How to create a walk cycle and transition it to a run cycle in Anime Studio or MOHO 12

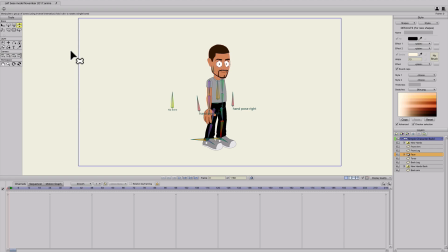[0:13]
Alright, to give you guys a break from those long tutorials, I'm just going to do a really quick one on walk cycles and how to transition those into run cycles. So I'm going to start off with my character here.
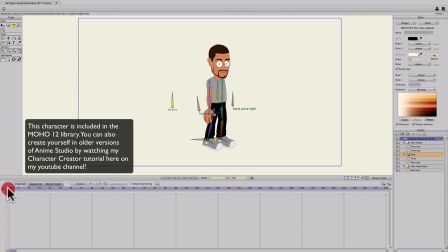[0:24]
If you have MOHO 12, you already have this character ready to go, and if not, you can learn how to make this on one of my other tutorials.
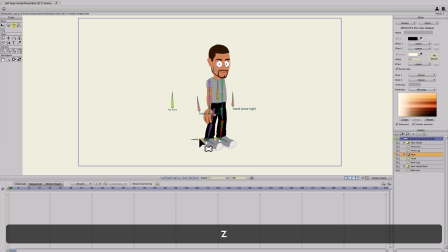[0:31]
But I'll start off in frame 1 on the bone layer, and I'm going to hit Z, and I'm just going to position the legs to be apart.
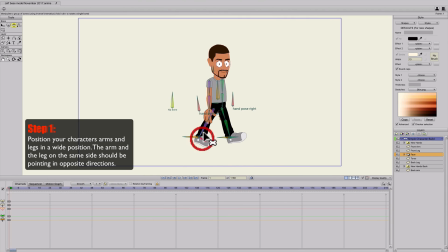[0:41]
Back leg is forward, forward leg is back. Gonna do the opposite with the hands.
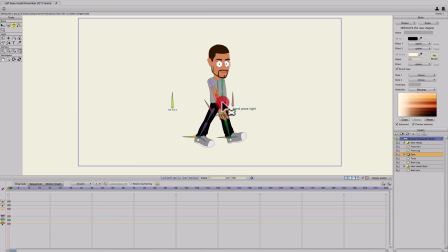[0:47]
So I'm gonna put the forward arm going forward, or front arm going forward and the back arm going back, like that.
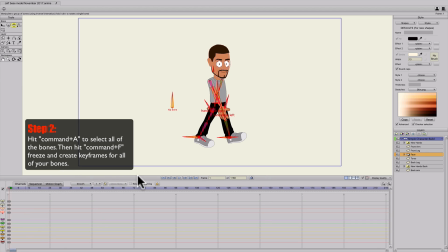[0:56]
I'm gonna hit Command A, Command F. That just freezes all of the bones and makes keyframes for every one of them.
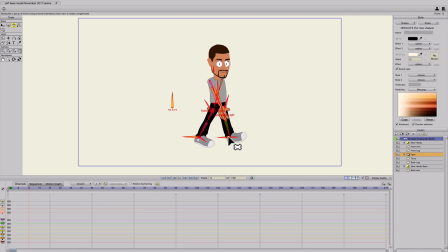[1:03]
And then I'm gonna go to frame 12. I'll hit Z and do the opposite. Move the back leg back, forward leg forward. Spread apart completely and do the opposite with the arms,
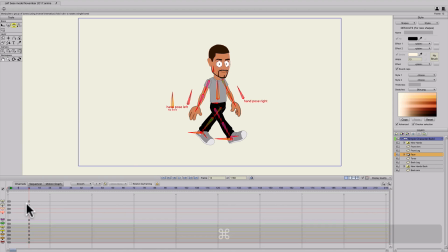[1:20]
and then hit Command A, Command F, freeze the bones again to make keyframes.
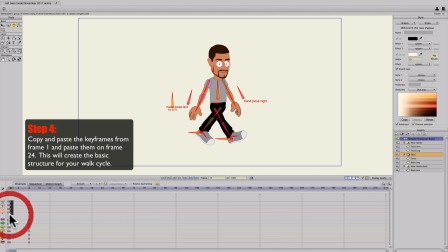[1:27]
Then I'm going to select the first keyframes. I'm going to hit Command C, move over to frame 24 and hit paste.
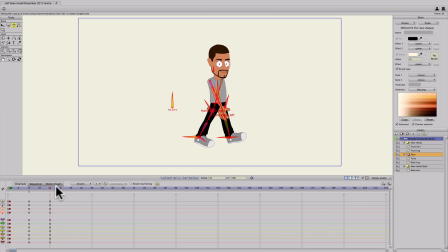[1:39]
So we just have the same keyframes on frame 1 and frame 24, so we get this scissor motion. And then we'll go to frame 6.
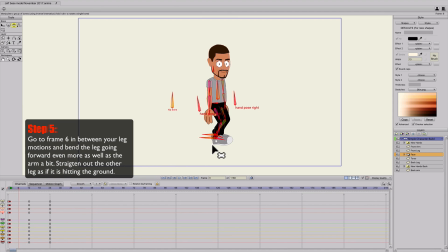[1:49]
And since the front leg's going forward, we're going to go ahead and hit Z and grab the front leg and bend it.
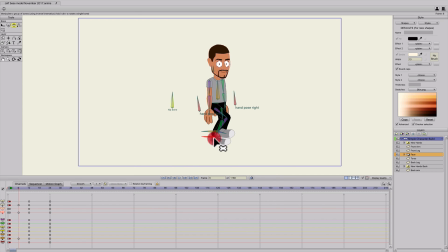[1:56]
And then the back leg I'm going to make go straight down, so it's hitting the floor. And I'll go ahead and put a little bit of a bend in the front arm. That's going to make it sway. And then I'll do the opposite on frame 18.
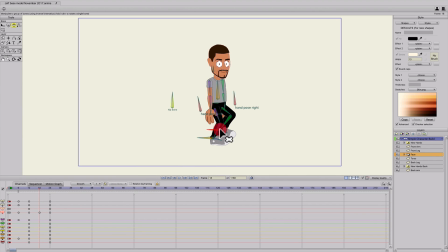[2:14]
I'm going to bend the green leg, or the back leg, and then make the front leg be straight down. And then put a little bend in the back arm. So now you can see when I cycle through it that we got a nice walking motion.
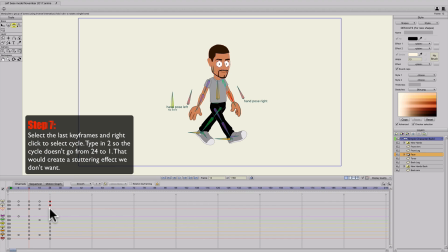[2:34]
So we'll go ahead and cycle that. I'll select all the frames on 24, right click, hit cycle to frame 2.
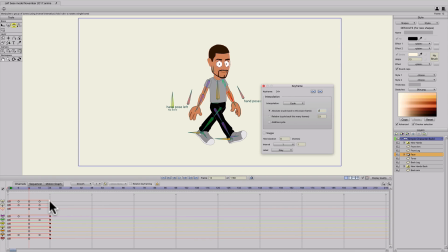[2:42]
We're going to frame 2 because we don't want frame 1 and 24 to repeat so it doesn't stutter. So now we have that walk cycle. And for me personally, I like to create the motion of the body going up and down with the transform layer tool
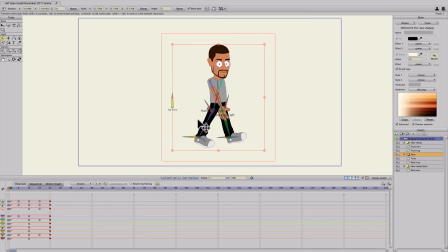[2:59]
because I have target bones on my feet and it's a little harder to make the movement with that.
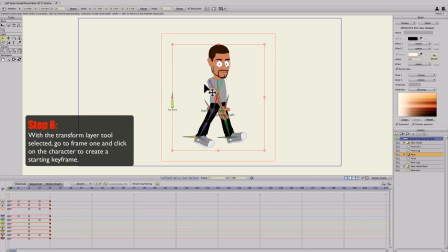[3:06]
So I'm going to go to frame 1. I'm just going to click in the box and it's going to create a keyframe.
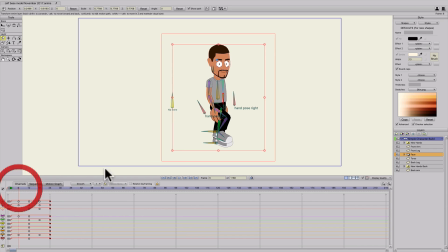[3:11]
And then on frame 6, when the foot's down, I'm just going to
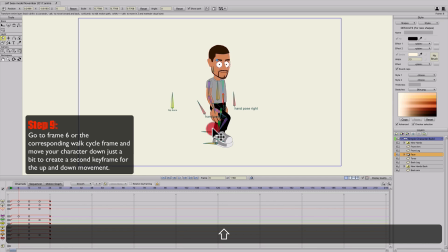[3:16]
hold shift down and left click and drag down just a little bit so it looks like it's hitting the ground.
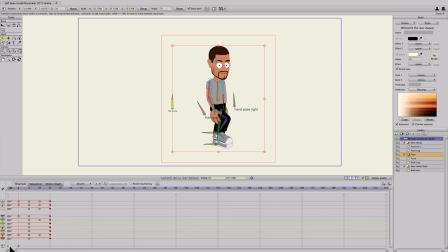[3:24]
Now that I have an up and down motion,
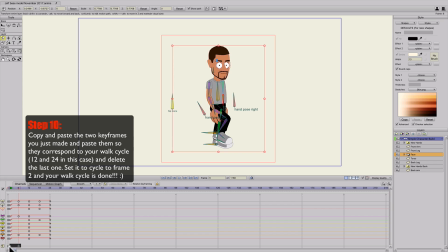[3:26]
I can select keyframe 1 and 6 in the transform layer, or layer translation.
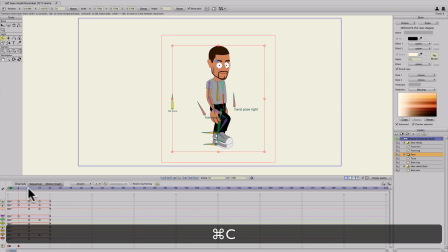[3:34]
Copy, Command C, go to frame 12, Command V to paste,
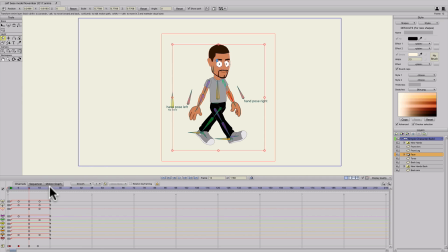[3:40]
and then I'm gonna do that one more time, go to 24 and paste again. And what that does is we just now have an up, down, up, down, up keyframe that moves our character up and down so it looks a little bit more realistic when he's walking.
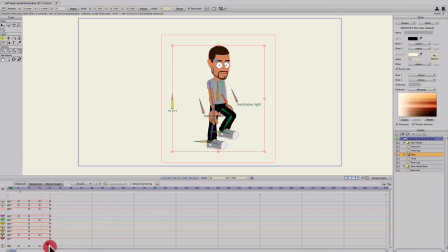[4:01]
So we'll cycle that as well.
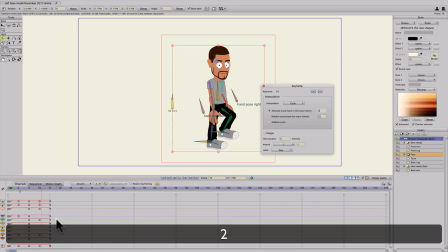[4:03]
Right click on frame 24, cycle to 2, and now we have a walk cycle.
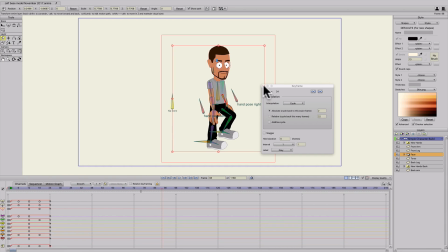[4:11]
Pretty easy. So now the only thing that you really need to do, a run cycle is the exact same thing.